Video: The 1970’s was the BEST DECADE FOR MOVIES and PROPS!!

Most of the time DPs don't want anything white because it's too reflective, it's too bright, it calls your attention. but Schlesinger knew how he was going to shoot it. He knew he was going to do a close-up of the drill going into the guy's mouth, but then cut away and let the audience kind of, you know. Imagine. Imagine. What's told him, like, sound? Yeah. Somebody wanted Schlesinger to shoot a close-up of it actually touching the tooth.
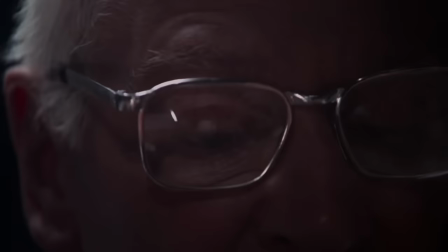So they shot it, and apparently special effects worked on making a little puff of smoke when the drill hit a tooth, but they didn't use it because it's more effective without it. He looks like he knows what he's doing. He knows the drill. You guys, that's a real mouthful.
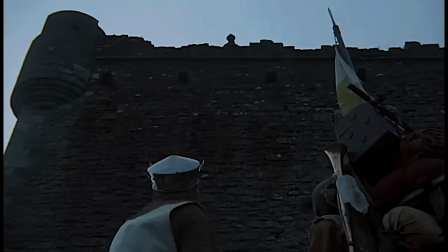So this is Monty Python and the Holy Grail. It's one of my favorite movies growing up.
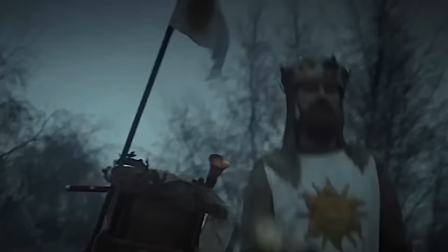Me too. I have seen it. King Arthur and Patsy, They use coconuts to mimic the horse-boof sound as they're running.
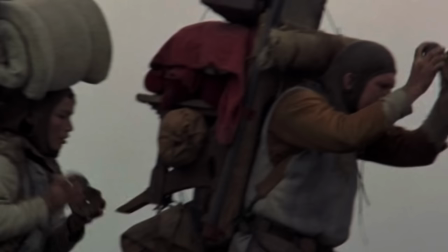This is how the movie opens. The smoke clears a castle, and then over the hill comes King Arthur and Patsy, and he's got the coconuts, and... This was the first bit that they discussed for the movie. That it's funnier if they don't have horses, even though the budget didn't really allow for it anyways.
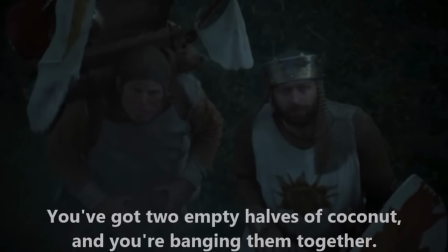Ridden on a horse? Yes, you're using coconut. What? You've got two empty halves of coconut, and you're banging them together.
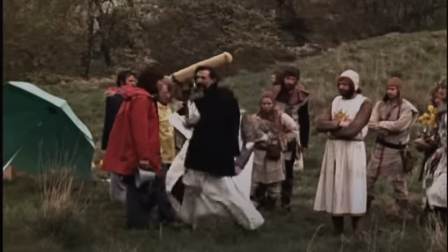The iconic prop is so front and center. Yeah. You can't think about the Holy Grail and not think about the coconuts.
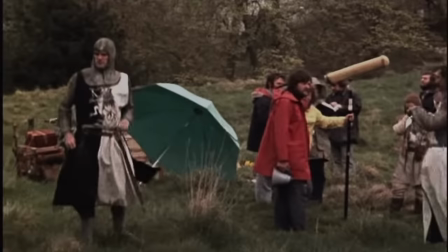And you buy it. The whole rest of the movie, like you don't even think about it anymore. I mean, would Foley artists use coconuts to replicate horses? I mean, I don't know. Maybe a Foley artist will join in on the comments and tell us, what would you use for a horse hoof? That's more of how they would sound on pavement. On a hard surface. With horseshoes. Right. Not so much out in a... A grassy landscape. I bet they did it for radio broadcasts. It's a western, and you'd hear the clippity-clop. They got that from somewhere.
A five-ounce bird can't carry one-pound coconut.
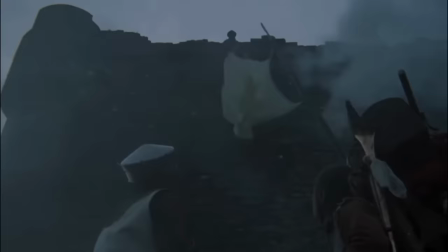It's funny, because it's so ridiculous they're trying to throw the logic at you. And the logic's not about the horses, it's about the coconut.
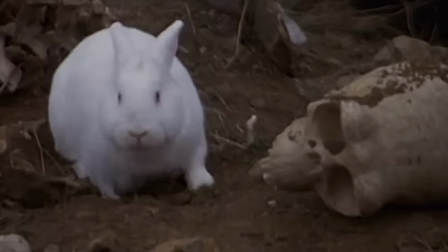Are you suggesting coconuts migrate? Not at all!
A good runner-up for the coconut shells would be the rabbit. That's pretty good, too. That runs. Do you remember, it gets built up by the guy they run into. He's like, that's a huge monster. And they get up there and it's this rabbit. And the guy goes to kill the rabbit. And it flies up and like bites his head off. And Arthur's like, Jesus Christ.
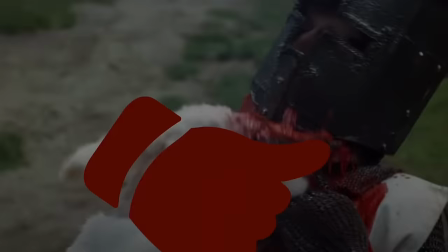Jesus Christ.
If anyone watching hasn't seen Monty Python's Holy Grail, do yourself a favor, watch it.
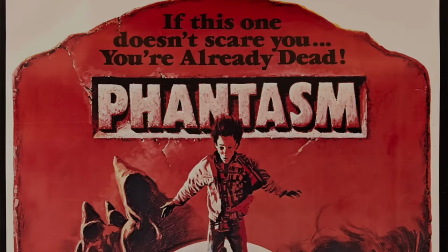All right, so we have a iconic horror cult classic, Phantasm.
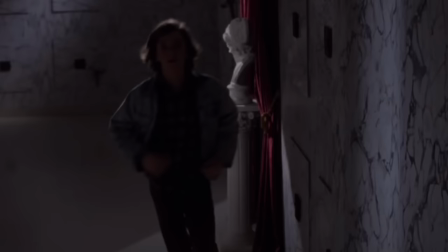And there are these chrome spheres that fly through this mortuary and kill people.
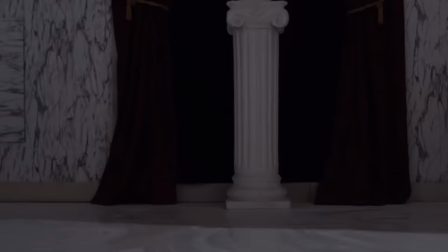They're kind of the weapons of the bad guy. See, here it comes. And so the kid bites him.
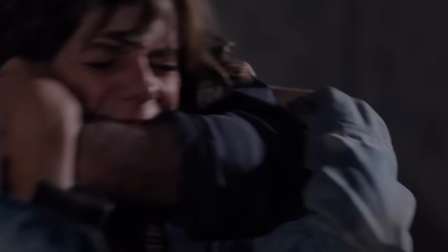You see the knives come out of this sphere. It's pretty graphic.
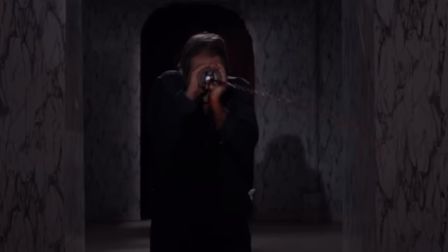And there you go. Oh gosh, oh, see look at that. How did they sell this to the distributor?
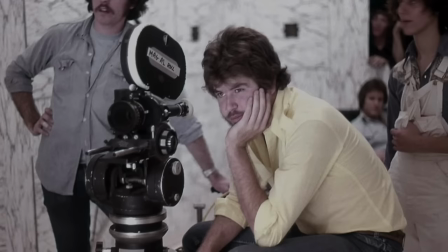They die with balls to the face? Pardon me.
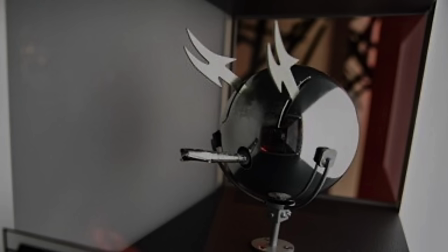So Don Coscarelli, he directed it and the sphere idea came from a dream. He was like running down a hallway and he was being chased by this chrome sphere.